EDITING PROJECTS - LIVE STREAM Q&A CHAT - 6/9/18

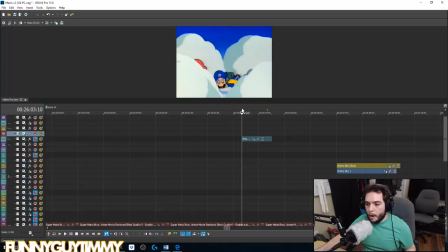49:16 And so all I did is I just, again, previous frame where there isn't a problem, copy it, overlay it until it's just not there. And that actually happens quite a few times. I think so far it's like 10 times or something like that.
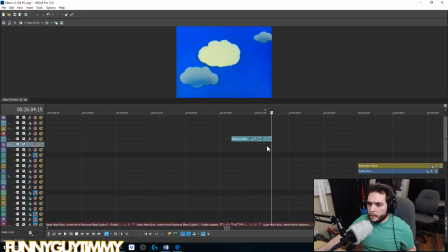49:31 And this one, I believe, yeah, that was just a little hiccup right there. Another little VHS spot. I also changed the lighting on that shot.
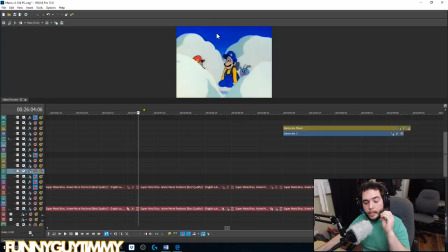49:50 So as you can see, the background is really dark blue, and then as the sun comes out,
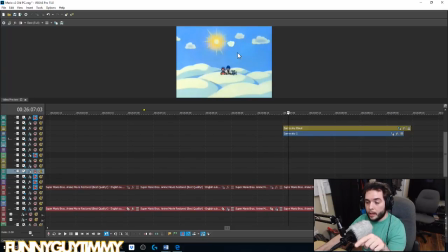49:58 I thought that it should start to lighten up until it gets more and more like this shot. So it should go from this color sky to that color sky. But in the original shot, it's all this color sky, and it just didn't make any sense to me. So what I did is I had a gradual
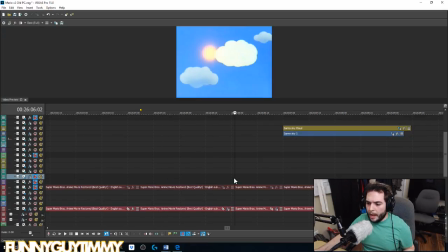50:14 contrast change as it moves across until it matches both frames.
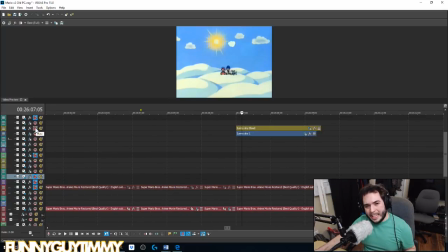50:22 And then here's another more or less hand-animated thing. So there's this cloud that moves later on.
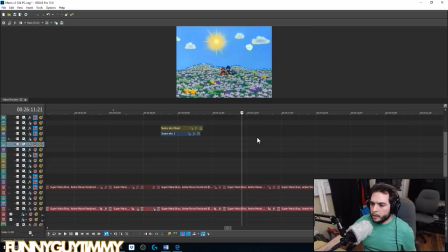50:33 It just moves around and comes to meet Mario and Luigi. But it's the same cloud, I thought, that is moving it out of the way of the sun. And so when it comes to here,
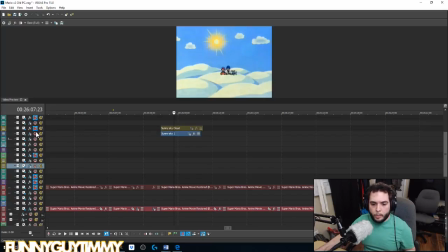50:47 there is no cloud in front of the sun. So my idea was get rid of that one for now until it gets to right there, and then cover it or animate this cloud. So originally there was no animation.
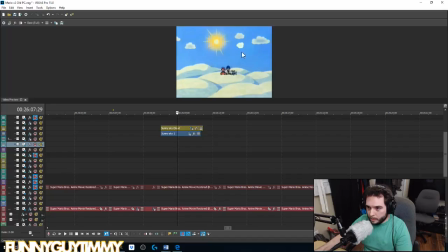51:08 Now there is, I can see this. This spot right there is a little bit lighter. So what I would actually do later on is actually change the contrast on that until it matches. But yeah, so that's one thing that I did. A lot of the continuity stuff just drives me crazy.
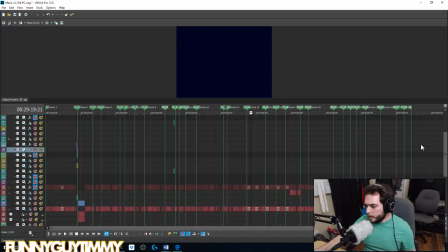51:28 Okay, and I think this is as far as I've written the script. So as you can see, I'm actually quite a ways into it.
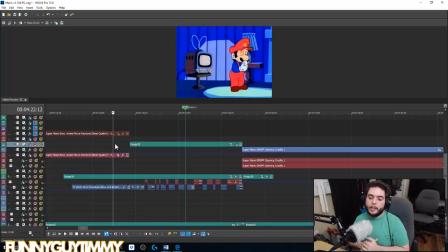51:36 Now, again, this is a project that I'm not getting paid to do, obviously. So, I'm just getting to it when I can. Let me show y'all this. Okay, so we're going to go in here. Okay.
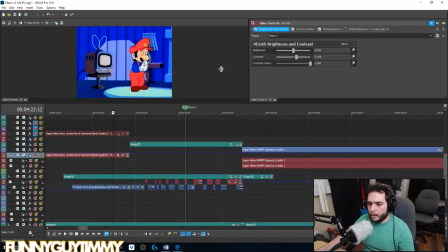51:53 Now, this was actually a plugin that I found for Sony Vegas and for other programs as well, that is actually going to make the project look really, really good. And it is this noise cleanup. So I'm going to see if I can do this.
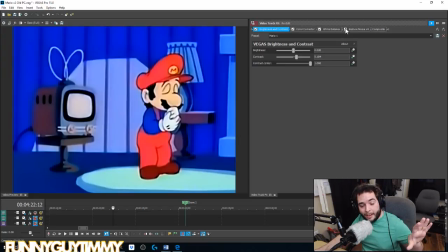52:12 You might not be able to see on the way that YouTube compresses everything. So, but you can see it's all kind of pixelated right there. Turn it on, and then everything smoothens out. Let's find a better example. I'll get to that in a second.
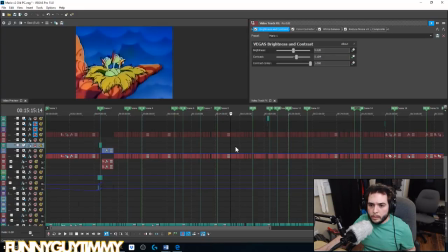Oh, here we go. Okay. Ugh.
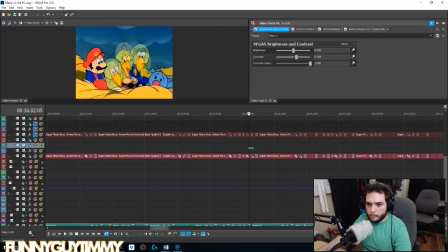Come on. Okay, there we go. Just 'cause this bird's face was all pixelated.
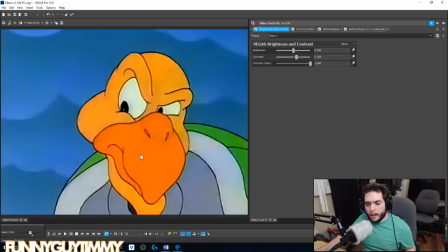52:59 Okay. So it's kind of pixelated. It's got like these kind of blotches on it. Again, a lot of that is from VHS. So what we're going to do is we're going to... that is with it on, which is probably why it was taking me so long.
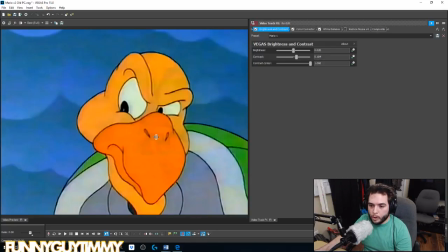53:13 And that is with it off. So you can see all these darker lines, these darker spots, these pixelated lines. But with it on, it looks a whole lot better.